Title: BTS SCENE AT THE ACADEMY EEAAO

She had suggested some brands that she liked, and one of them was Illy Saab.
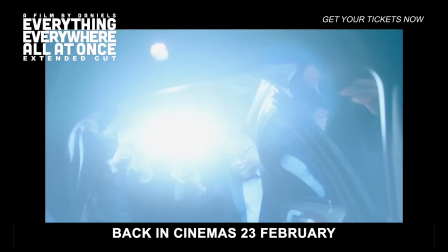And they had graciously sent some dresses for us to borrow. The one that we see is the one that we thought worked the best for the scene.
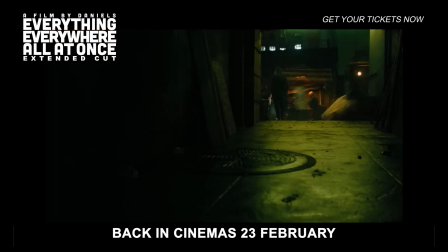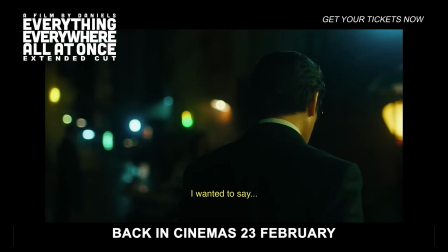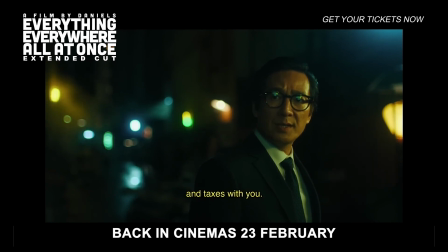That beautiful line written by the Daniels in another life.
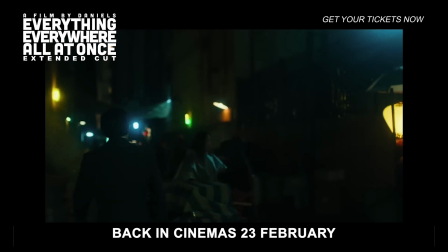And I would have just loved doing taxes and laundry with you. It was very memorable.
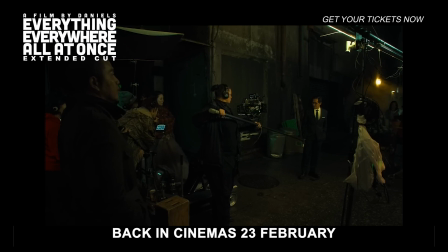This scene is extremely pivotal to the movie. This line of dialogue that Wayman delivers to her was so important to us for so many drafts for years. We, like, built the movie knowing that, like, at this point, he's gonna say this line to her. I feel like this scene is something that sets up the rest of the film, the final climax,
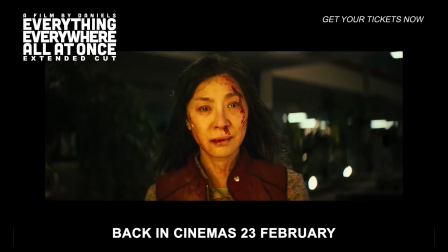which is basically her taking this lesson and trying her best to give
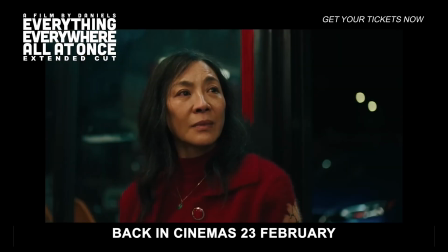the people around her the love and attention that she had been withholding for most of her life. There are over 100 cues of music in this movie, which is a lot, a lot, a lot of music for a film.
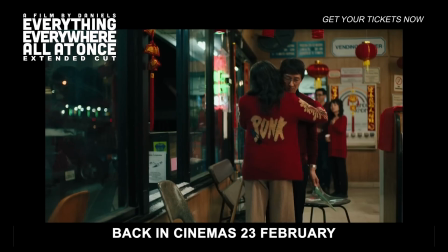The Laundrie and Taxes cue, which continues through that scene and gets bigger and bigger,
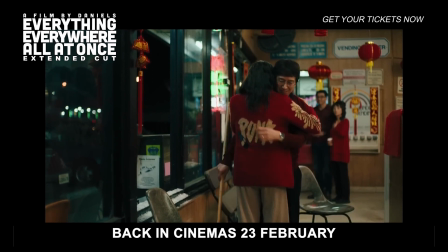that was one of the most tricky scenes to score because it was so significant
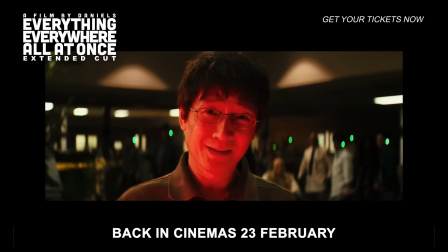a moment emotionally that just called for a kind of effusive,
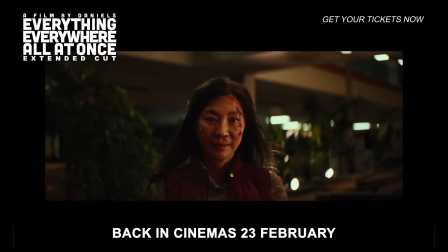like a giving in to the melancholy and the sweetness.
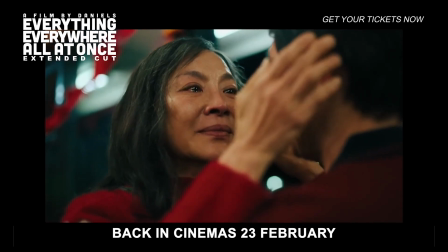Stephanie Hsu comes from comedy and Broadway, and she loves improv, and so she was perfect for the role of Jobu.
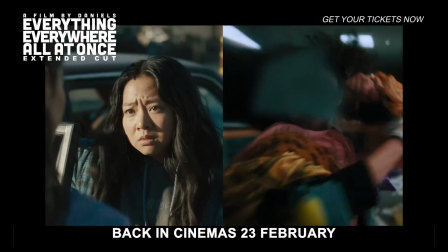Playing Jobu and Joy simultaneously was one of the most interesting and complex characters I've ever played,
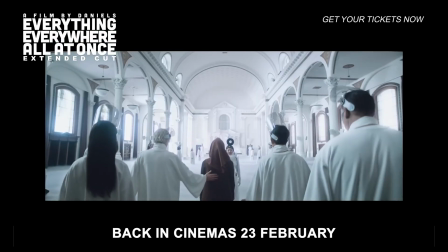and also most fun, because you really get to stretch your range so wide,
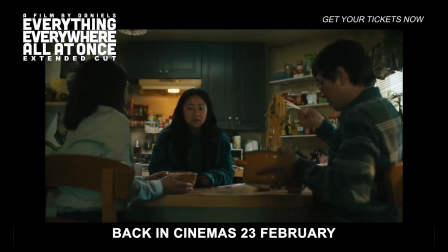because you start as this very understated daughter, and you know, like, as an actor or a dramaturg or director, you know that that daughter, who is so invisible, is about to become an ultra-nihilist, chaos creator villain.
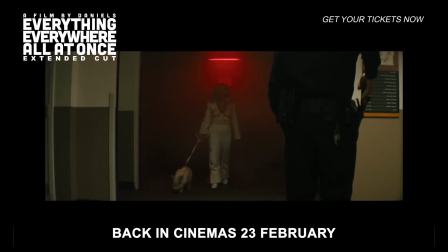And it's really quite vulnerable, I feel like, to be a woman and as grotesque and just kind of let it all hang out the way that the Daniels wanted Jobu to be. I do think it spoke to the themes of the film of a daughter who terrifies her mother.
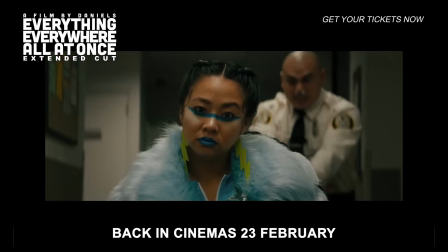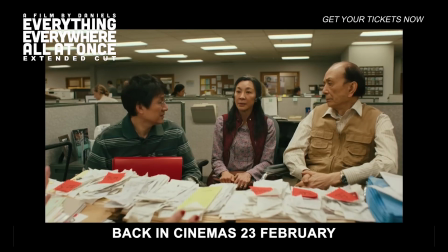Mrs. Wang, are you with us?
So this is the first time we meet Jamie Lee Curtis' character, Deirdre.
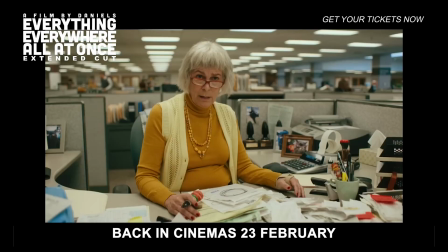She is the auditor assigned to the Wong family.
I need I remind you that there's already a lien on your property.
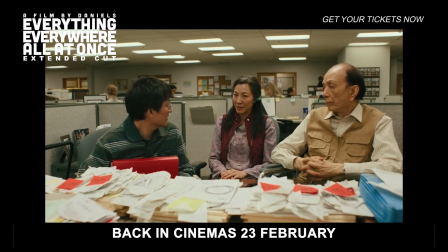Repossession is well within our rights. I know. I am paying attention.
Right before this moment, Evelyn, Michelle's character,
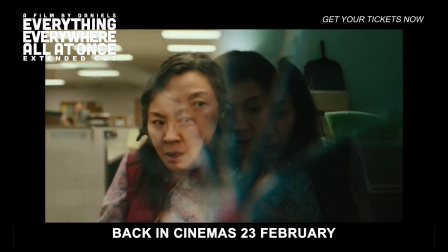has just discovered that she is connected to another version of herself hiding in the closet.
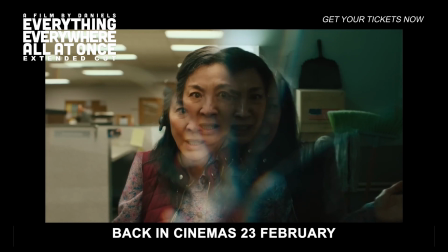And so she is completely distracted. She has no idea what's going on, and the genre line is starting to blur.
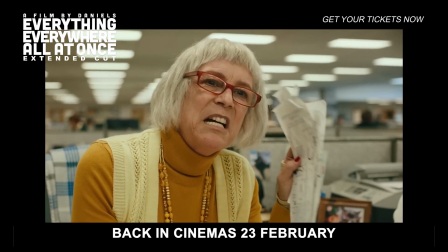With nothing but a stack of receipts, I can trace the ups and downs of your lives.
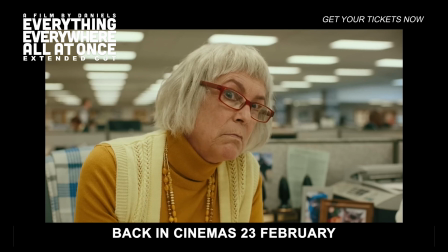And it does not look good. It does not look good.
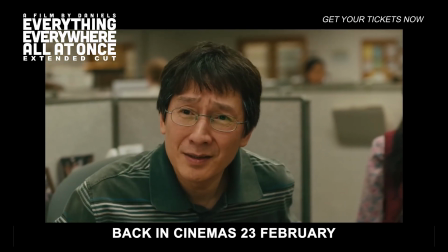But... Sorry. My wife confuses her hobbies for businesses.
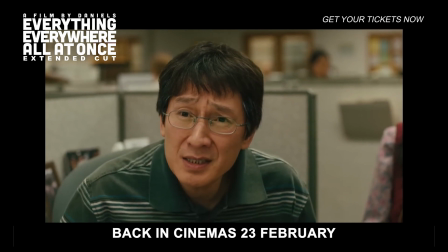An honest mistake.